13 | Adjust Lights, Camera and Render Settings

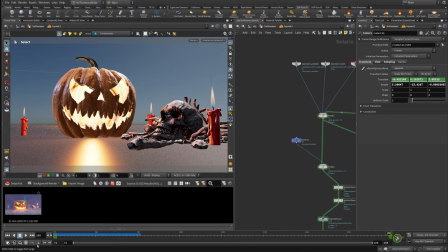And let's now do let's go to the first frame and let's do a flipbook.
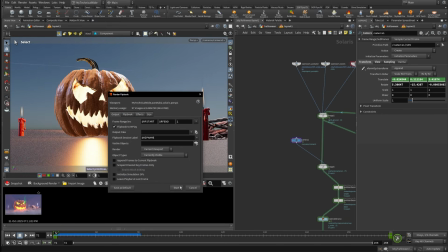Okay.
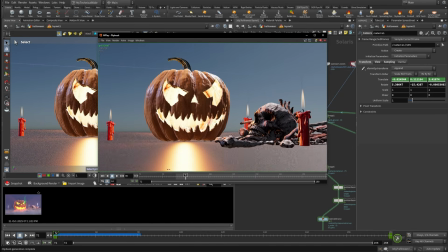So this is how it is going to look, and as you can see, the pumpkin pretty much stays in frame, it being distorted, and it kind of adds this more intense look to the shot,
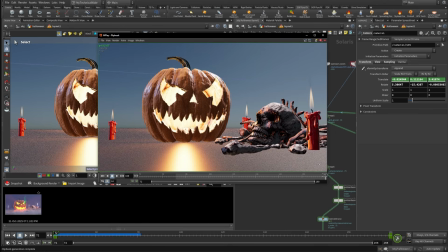and you can see that everything else is kind of getting stretched in perspective. All right, so this dolly zoom effect kind of makes it look more creepy.
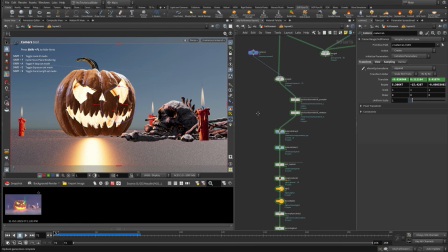So this is what I ended up doing for the camera. We already looked at the light settings. Now let's quickly take a look at all the AOVs that I did.
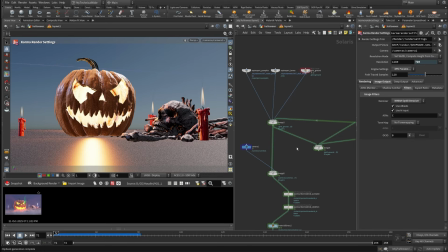And also, before rendering, I highly recommend you to do a flipbook of everything together,
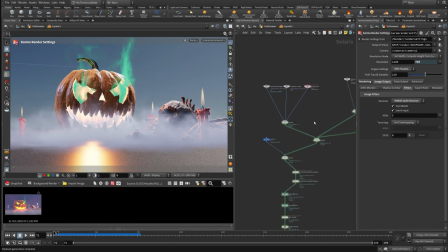just to make sure that all of your elements are doing the right thing. The smoke is not frozen, or things are not exploding, because rendering takes a while, and you don't want to render something that looks wrong, right?
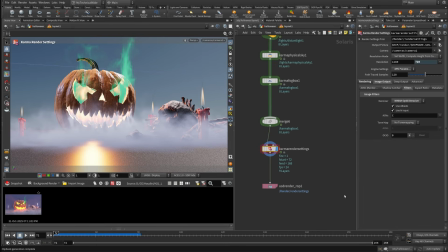So always do a flipbook before you render. So if we go to Karma render settings, again, these are the settings that I've been using. Let's make sure that our camera name is matching, so camera 1 to camera 1.
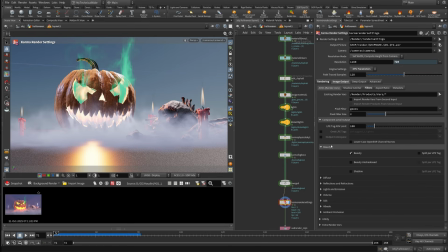So in the AOVs, this is what we are going to do. We're going to use the beauty. I'm going to use the combined diffuse, glossy reflection. We don't have any refractions. In the lights, I'm going to use combined emission, combined volume. I'm going to use the subsurface.
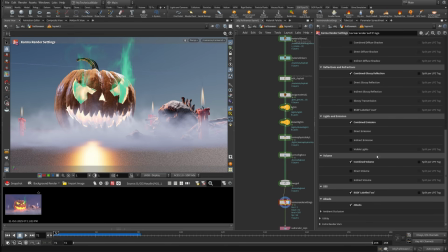We will need albedo pass for denoising all the AOVs in compositing. So let's turn that on. Optionally, you can also turn on ambient occlusion.
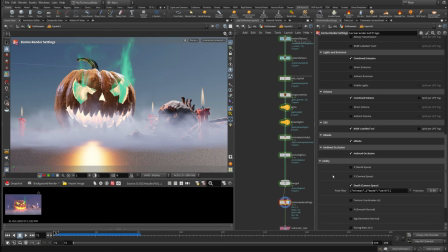And then in the utility, we can do the depth, which is going to be the Z depth for adding depth of field. We can do some normal. So normal and albedo is definitely important for post-render denoising.
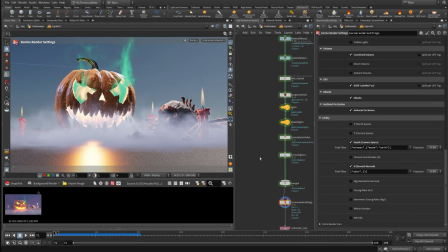And then we can add some cryptomatte layers for compositing as well. So I'm gonna go to extra render variables, and I'm gonna do
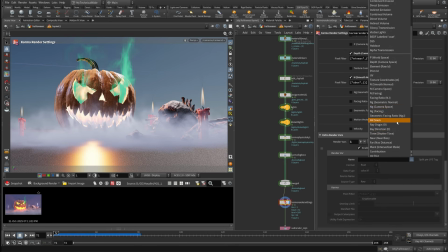add instance here, and then you can just click and find the cryptomatte object. I usually do both the object and the material just in case. Then we can find the cryptomatte material name. Okay, so these should be good.
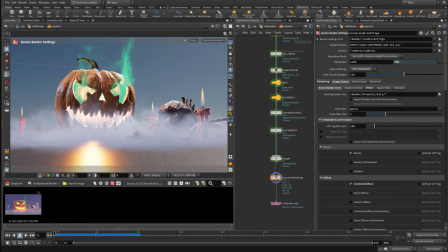Make sure that you have enough disk space, and like I said, do a test render, see how long it takes per frame, and see if you want to do a sequence or if you want to do just one frame render.
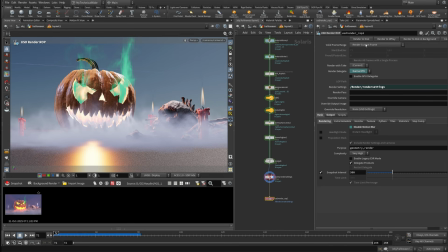And then for the actual rendering part, let's go and set this to specific frame range. Let's save this, and then I'm going to click on render to disk in background, and then we will be back for the compositing part.